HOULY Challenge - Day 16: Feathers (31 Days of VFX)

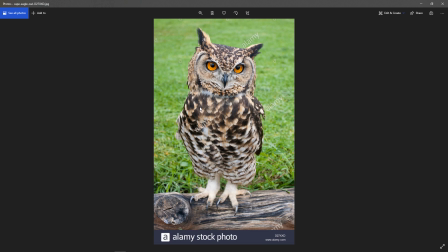956s
When I started, I looked at some reference images. So this is the type of owl that it was based on.
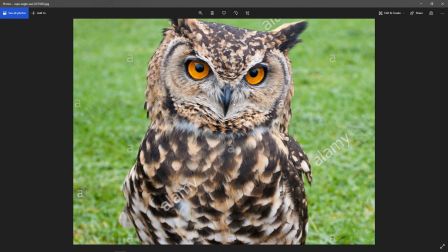961s
They're called eagle owls.
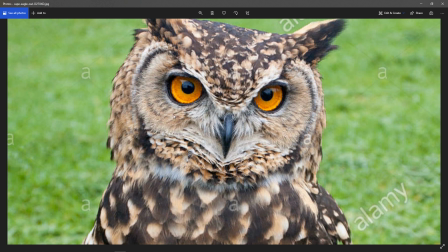964s
And so when I looked at it, I saw that it had these very fine feathers and I could get away with using fur, right, in those areas over there.
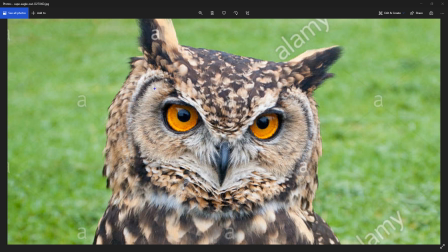971s
Let me just see. Yeah, okay, I can draw in it. So as you can see, he has this sort of soft feathers over there. And so I figured that those wouldn't need to be feathers. Those could just be fur. And so I got away with using fur there and there. I then saw that he had these flat feathers on his head. So those were fine. I did those next.
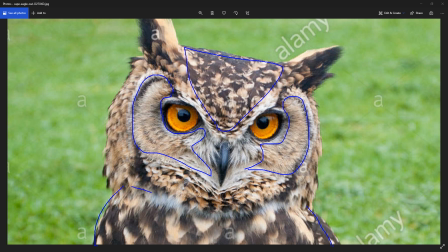988s
Then I did the body feathers, these over here. And you could see that he also has the sort of ruffled look over here. So I copied that as well. And then those were the only ones that I had initially set up. Obviously the body ones extend to the back. So those are the same over there.
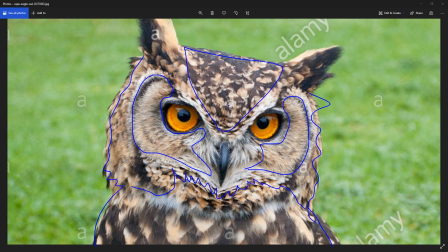1002s
But what I didn't take into account was that if I included the eyebrows as part of the head feathers, it would be difficult to groom them to look good. So what I did was I sort of separated this feather system over here, these eyebrows and beak.
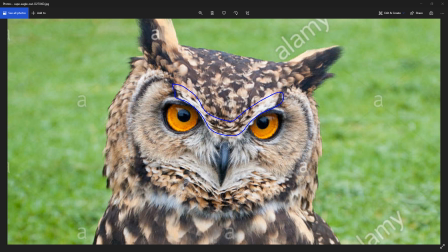1017s
I keep calling it eyebrows, it's not really eyebrows. Yeah, that eyebrow area, that brow area, I separated. And then I also separated this over here, the sort of soft white feather. And so I ended up with a lot more feather systems than I expected. And this is a bit of a tip if you're working with fur.
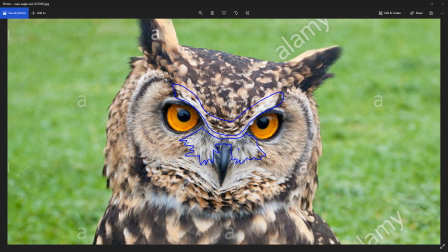1033s
Try to separate the areas of interest, because this is an area of interest over here. And this is an area of interest over here. So it'd be good to have separate systems for them so that you can tweak them more finely. Things like this, you can have a very general setup. Same thing with the top.
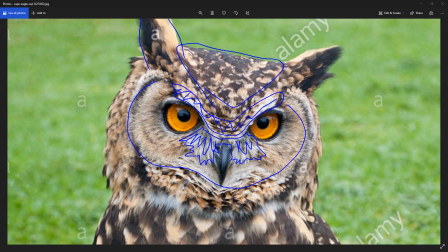1049s
But then for these long ear type horn feathers, what you want is, once again, a separate setup.
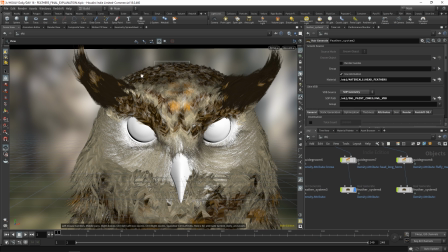1056s
So yeah, that's what I did. I then separated that. They end up with these long feathers on top and also the fluffy feathers on the face.
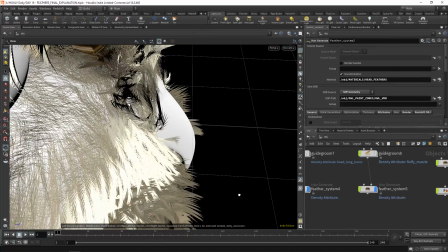1063s
You can see that these ones I used a much finer feather. So I set this up once and then I could use it everywhere.
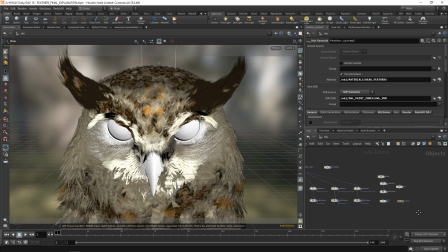1069s
And yeah, so that's all of the feather setups. Then another thing that I did was added this background.
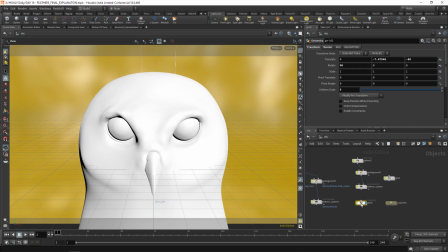1075s
So this background over here, this grid, which is an image I found online.
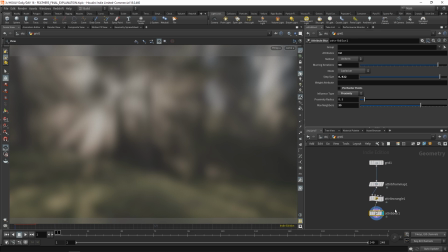1079s
What you can do is you can completely blur it. So I was basically just using it for the colors that it has in it. So I did a blur of color in here because that kind of fakes the idea that your background is blurred out.
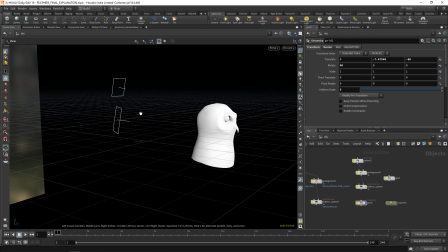1092s
And you combine that with depth of field. But what this does is it adds lots of interest.
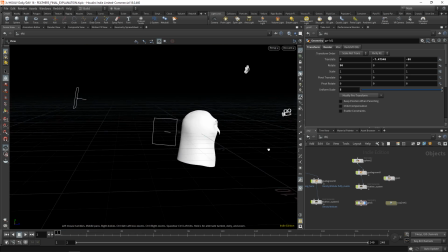1097s
It's a very cheap way to add a lot of interest. That's another thing. My owl is just a head. And he's bald at the back.
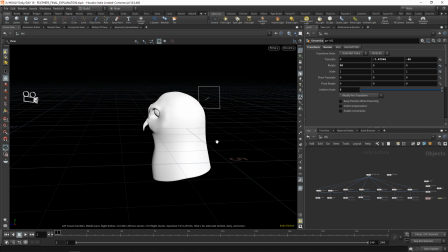1103s
So let me show you some really flattering shots of him. I'll bring those up. Right, very majestic.
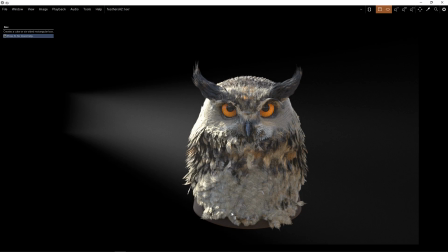1109s
Very cool. Just a floating head, right? There's this one.
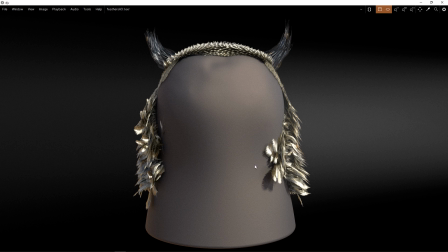1113s
It's just indecent exposure. He's bald at the back. So I did this to save time, of course. If I were to have spent time on the back, firstly, it is memory wasted because I already knew what camera I was going to have.
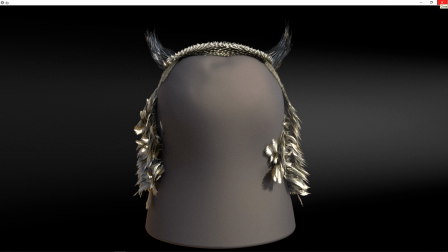1126s
That's another tip. Try to set up your camera early so that you know what's going to be in shot. Unless you're working on a bigger project, then you'll figure out camera angles afterwards. But if you're working on a very short-term thing, figure out your camera angle first, so that you know what you can hide and what you need to focus on.
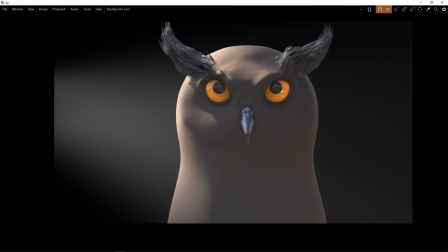1141s
So I knew you wouldn't see the back of him, so he's naked. And here's one without feathers, where he's just got his eyebrows and he looks like an old man.
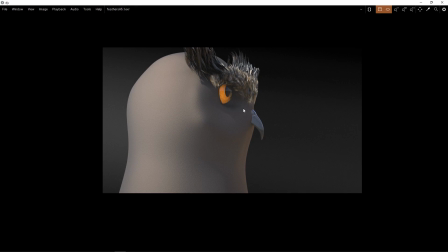1150s
And then there's one with the face of determination. Look at that. Look at that focus.
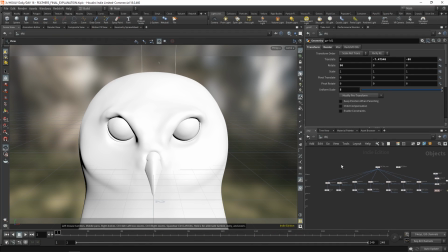1156s
So yeah, you combine all of those feathers with that background and you end up with this.
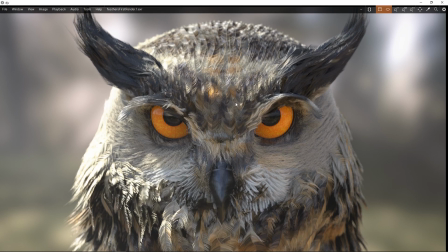1165s
So a couple of things that I'm going to mention. If you're using a background like I did, this very cheap method, try to match your light sources.
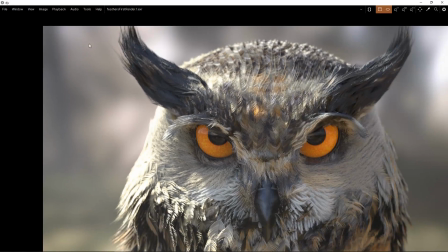1174s
So I saw that there's a light source over here, so light source from this side makes a lot of sense.
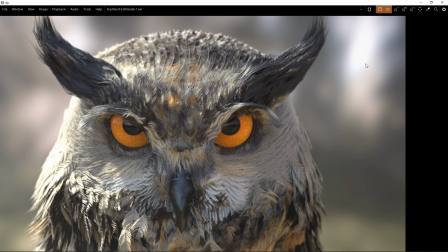1178s
I saw that there's a very soft light coming from over there, so soft light over there.
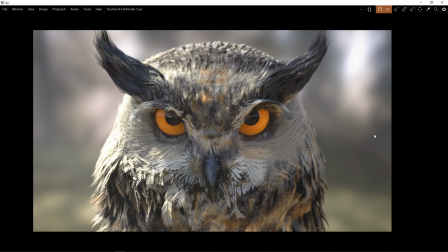1183s
And then the HDRI I saw that the background was quite a warm color, a warm shade, so I used the same shade HDRI on my actual owl. And then, to make it fit in with the background, add some volumetrics. So volumetrics are just like basically fog in the air. It's that sort of that haziness that's in air.
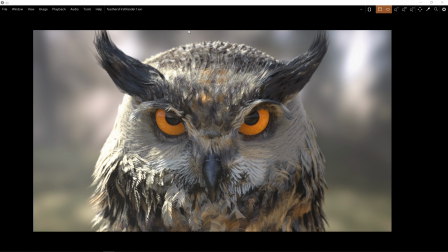1202s
You know, we kind of assume that air is just see-through or transparent, whatever it may be, but it's not. There's particulate matter, so there's mist or whatever it may be, and that really adds realism.
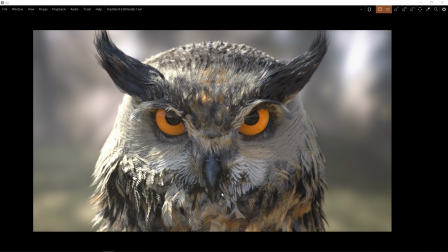1215s
This helped blend the actual owl into its background, and you can see the feather system, how it ends up adding a lot of interesting details.
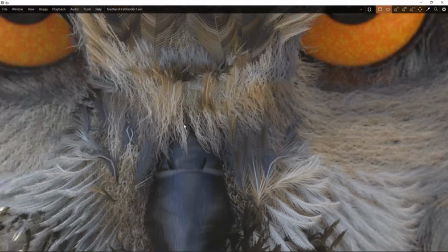1223s
So this you can see over here is all just normal fur.
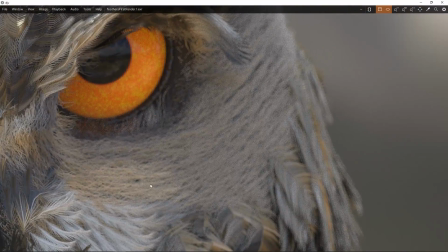1226s
These little bits over here, all of this soft fur over here, that's all just a fur system.
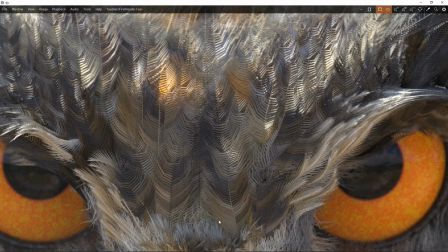1232s
Here you can see the feathers that I set up. All of these are feather systems, and it's quite low res.
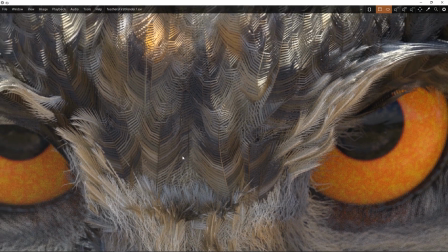1239s
If I was doing this for a bigger project, I wouldn't use such low res feathers, but I needed my computer to not die, so I used low res feathers.
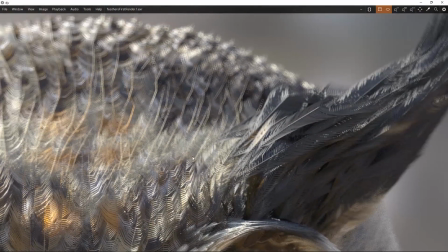1247s
You can see over there, all of the randomization makes it quite hard to detect that this is actually just the same feather.
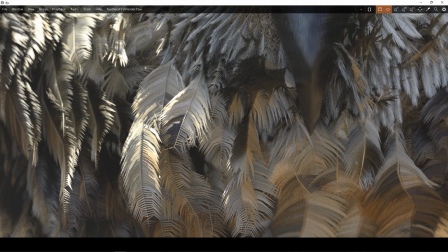1253s
And over here, you can see that this feather is very different from this long one over here, and that's just based on the length of the actual feather.
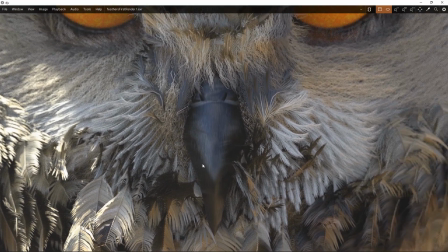1259s
Like, short feathers appear way different to long feathers.
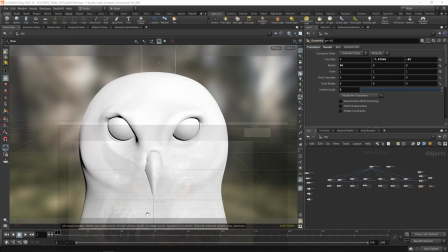1262s
Another tip, this isn't actually the final, a compositing tip that I'll share with you quickly, is to reduce saturation.
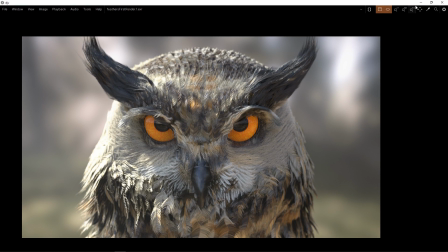1271s
So this owl was quite saturated. I reduced saturation slightly, and that helps with realism.
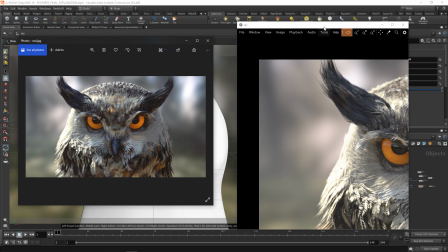1278s
There's a slight improvement in realism just because of the color profile.
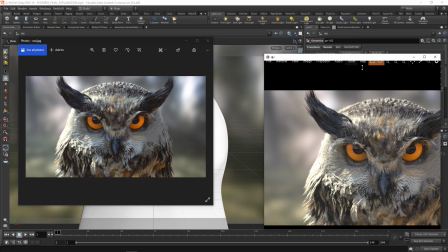1282s
The owl on the left should appear more realistic than the owl on the right.
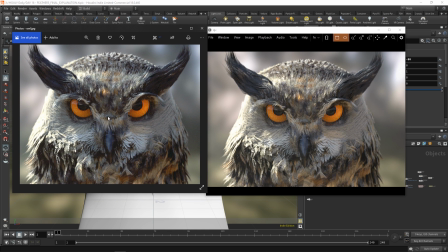1288s
And you may feel differently, but you can see this is the only compositing I did. A slight grain to it, slight contrast changes, slight saturation changes in the eyes, and then basically desaturating the whole image very slightly.
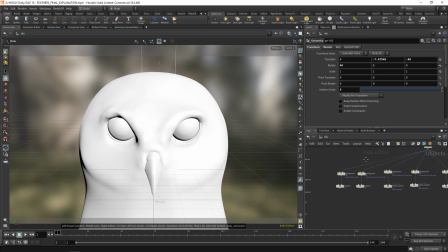1301s
But yeah, you know, the rest of it was all very basic. It was just his eyes and beak and all of that.
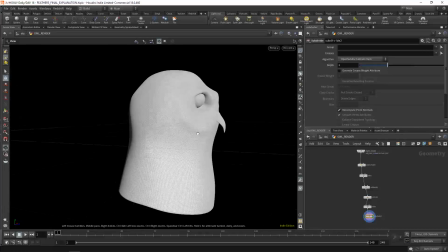1307s
The actual model was also very simple. It's basically just two spheres stuck together, VDB combined, and then retopoed.
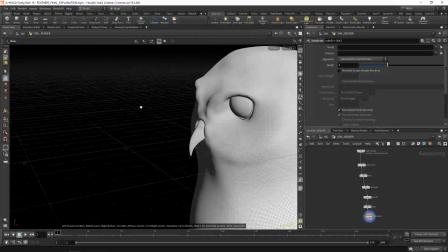1314s
Obviously you sculpt in this area here, but actual owls without fur are terrifying.
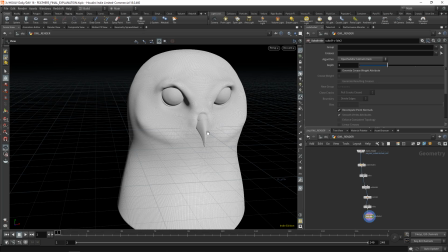1319s
I was going to make an actual, like, anatomically correct owl, and then I realized that it's not necessary.
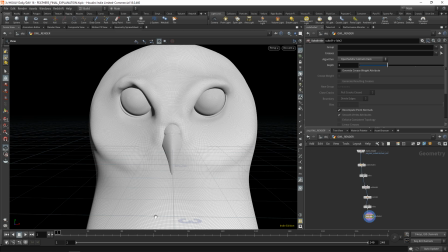1326s
I can just use this, which is not how an owl looks at all, guys. This is very cute compared to how an owl looks.
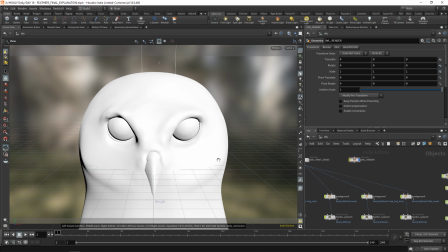1332s
But yeah, I discovered that owls are terrifying creatures, and they look like aliens, and they probably are. And so I settled for this very round owl so that I didn't have to put as many feathers. So once again, cheating the look as much as you can. It's the way to go.
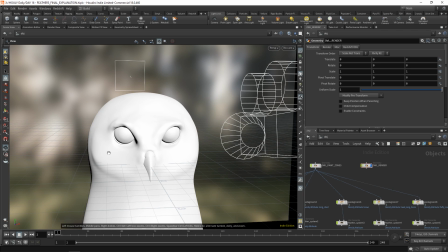1350s
Like, if you want to put out good quality work in a short period of time, you have to take smart shortcuts.
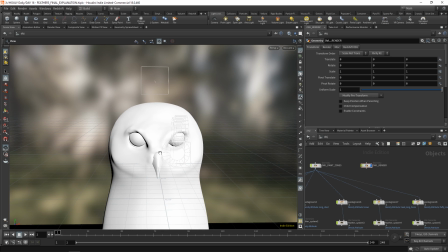1356s
You don't want to cut corners on important things. You want to cut corners on the things that people wouldn't even see. So you want to cut corners on things like the back of his head.
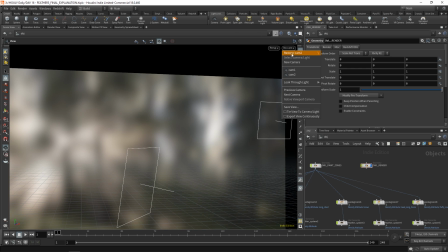1363s
You want to cut corners on that background. Anything that looks good for a final render, prioritize that.
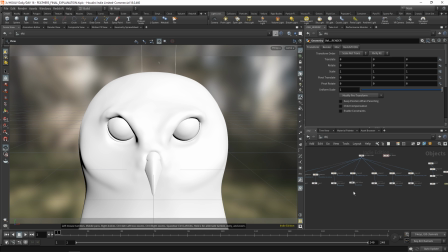1368s
Once again, all of these tips are not for studio work. Studio work is different. There's different requirements if you're working in a studio environment. That's just if you're working on something like this challenge and you're trying to put out really good work really quickly. Make sure that you're not focusing on minutia, on pointless details.
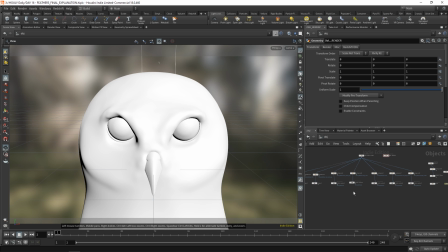1385s
Maybe you spend 15 minutes on the shape of the beak, then 15 minutes on the back of the head, then 15 minutes on the background. You know, all of that adds up into hours. And at the end of the day, you don't realize those things, you don't notice them. So yeah, that's just my 2 cents. If you want to take a look at this feather system more in depth, I will attach this file.
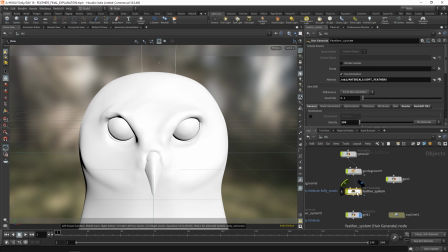1402s
I would suggest you go through it. It's pretty interesting. You might notice in the time lapse, I use another code editor. I use Visual Studio Code. You can see over here, I had my code in here.
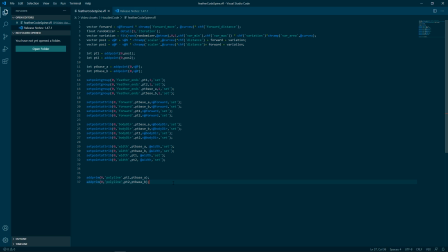1412s
I have a Vex plugin so that when I do something like add prim, it gives me some information as well. So there's a plugin for Vex that you can get for Visual Studio Code, and you can code in here. So this is when you get a bit more comfortable with Vex, when you don't need to see what your code's doing, you just need to see your code.
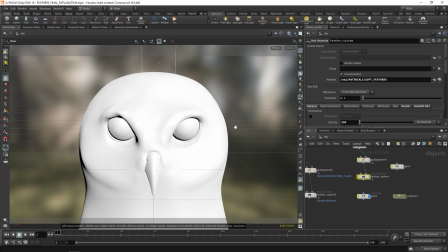1429s
So this is quite nice. Thank you for watching this one. I was really proud of this one. I think it's probably the best work that I've put out in this HOULY challenge. And so hope you liked the render as well. Hope you liked this video. And thank you for watching once again. I'll see you next time. Bye.